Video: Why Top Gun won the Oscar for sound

The other thing we're doing specifically with Darkstar is we are trying to tell the story of his
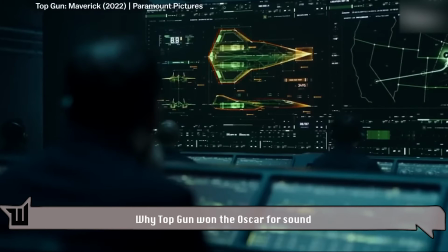joy of being in this flight and achieving that which no one has done before.
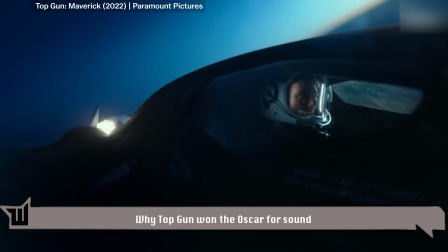He's the fastest man alive.
And so there are moments where we're just with him as he's smiling.
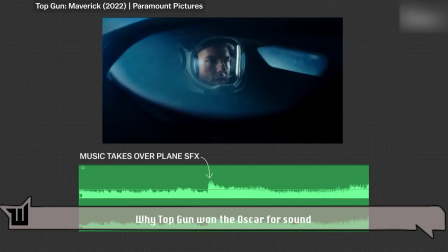The plane-focused sound design pulls back, and other elements take the forefront.
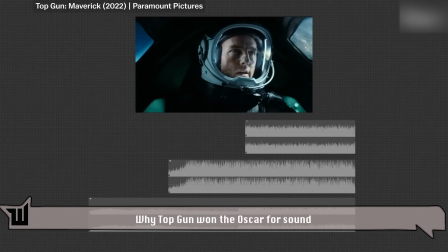It's a lot of layers, but it's not necessarily accumulating, it's alternating, it's orchestrating. You know, when he says, Talk to me, Goose. there's not a lot else going on because we are with him emotionally.
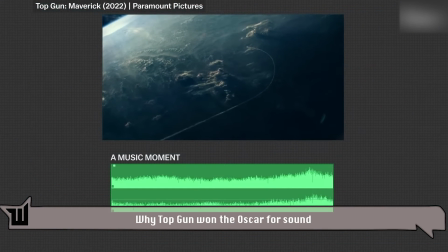You see the Darkstar go off in the distance. That's very much a music moment.
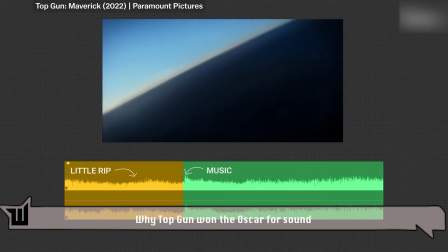So you don't need a lot from us at that point. And we're just a dot, and we're just a little rip as you hear it scan across the sky so you can track it. And then the music drops out very dramatically, and we cut to him,
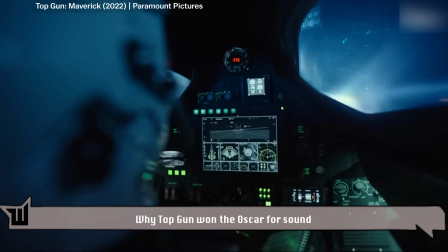and it's boom. and you feel a little bit of shaking, and you hear that turbine kick on, and you feel those thrusters.
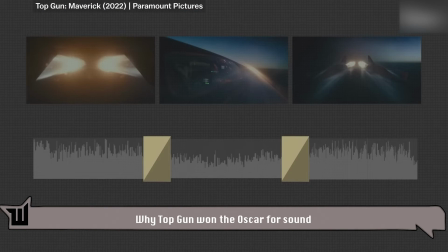Instead of having all these clips sound fade into each other, you feel every single cut. One of my first interactions with Tom, he said, the cuts have to hit, they have to punch. He was very, very emphatic about that. And it's a style that the first Top Gun established.
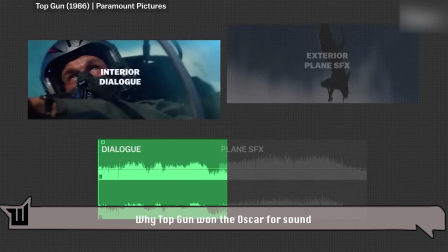That aggressive cutting style of cutting from inside and being just dialogue and rather quiet,
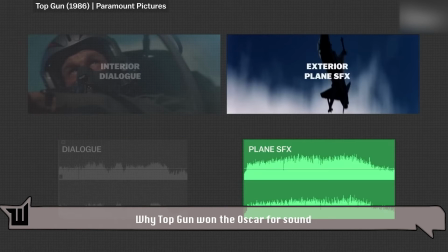to banging on to the exteriors.
Yeah, we're coming in left!
And it makes the cut feel aggressive, it makes the film feel aggressive and dangerous, and it propels us in the story. Each of these cuts has a unique sonic texture. You cut to the rear, and it just bangs on with this ripping, tearing rocket thruster. You see all of those currents crossing the wings, the jet stream. It's such a beautiful visual, and we wanted to put something in there that was tonal and special, which was the Roebling suspension bridge. So all of these flavors allow it to be constantly changing and constantly new and hopefully exciting.
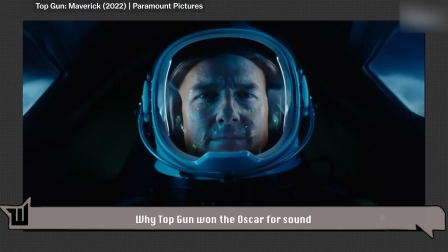To ratchet up that building tension, Al's team used a long-time sound design trick, the Shepard tone,
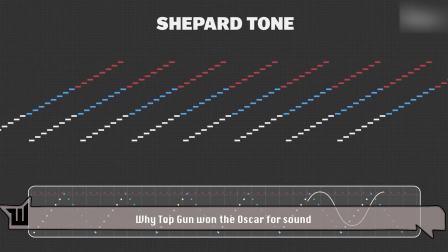an auditory illusion where you loop a sound wave separated by octaves, which tricks your brain into thinking that it's a continually rising pitch. Listen to it here in the rising turbines.
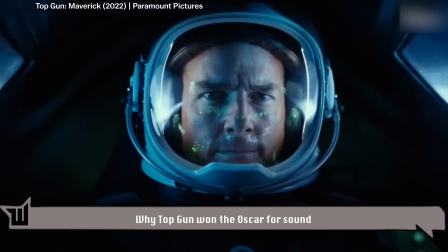So the jet is starting to complain a little bit, and so more tones are happening.
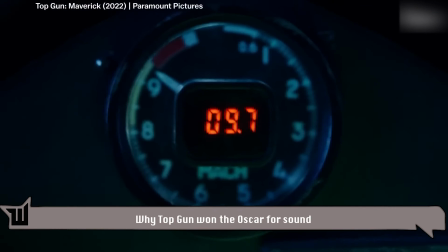And yes, that Mach 9.7, 9.8, each time it's a little bit louder, a little bit higher.
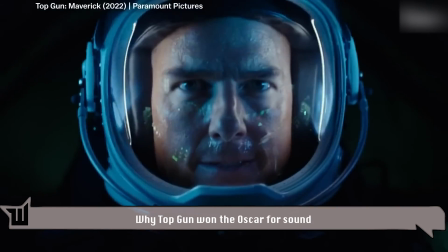It's that winding you up. And then the minute he does it,
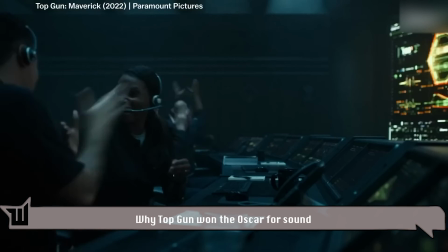catharsis.
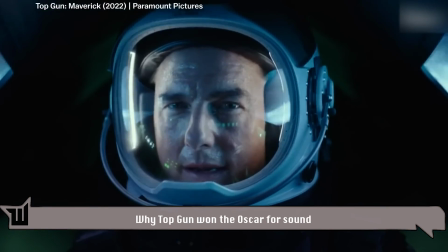But just when you think it's over, we return to quiet. and then we start again with the build.
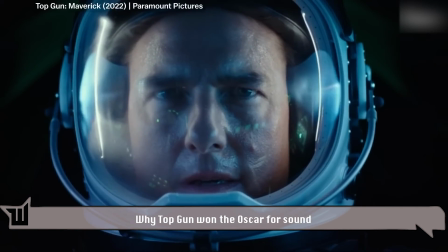Oh, don't do it. Don't do it. Just a little push.
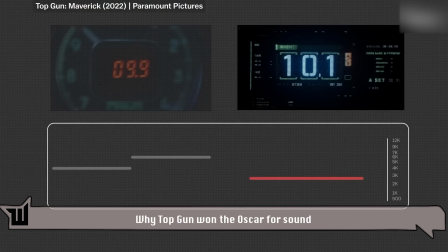But this time, the build is different. It starts with this beep from inside the control room, which plays off this last beep from the Darkstar's cockpit.
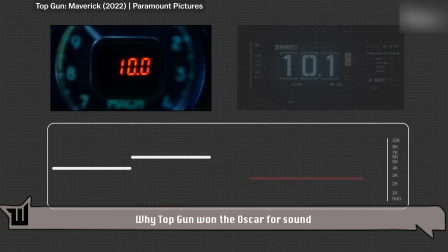When you listen to them both next to each other,
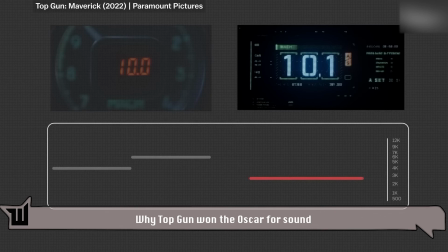it's a rising tone and then a falling tone, and this subtly signals that danger is coming.
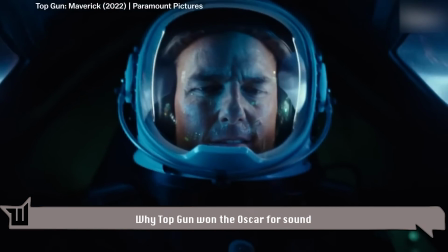The Shepard tone kicks in louder and more grating than before.
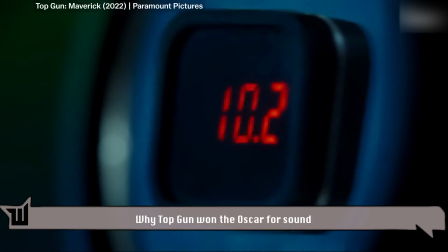It leaks into the sound-muted cabin, so we know that the pressure is building, and it keeps building until...
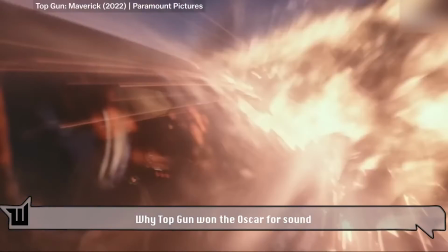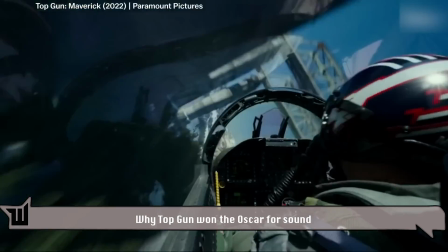It took some hard work to get us to this final version. We did some late nights, some long hours.
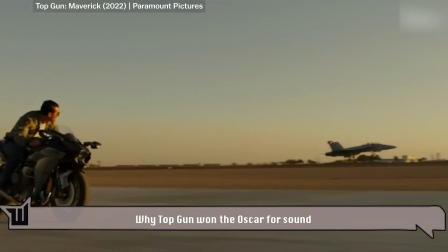I'm very pleased and excited with how it's been received and how it sounds.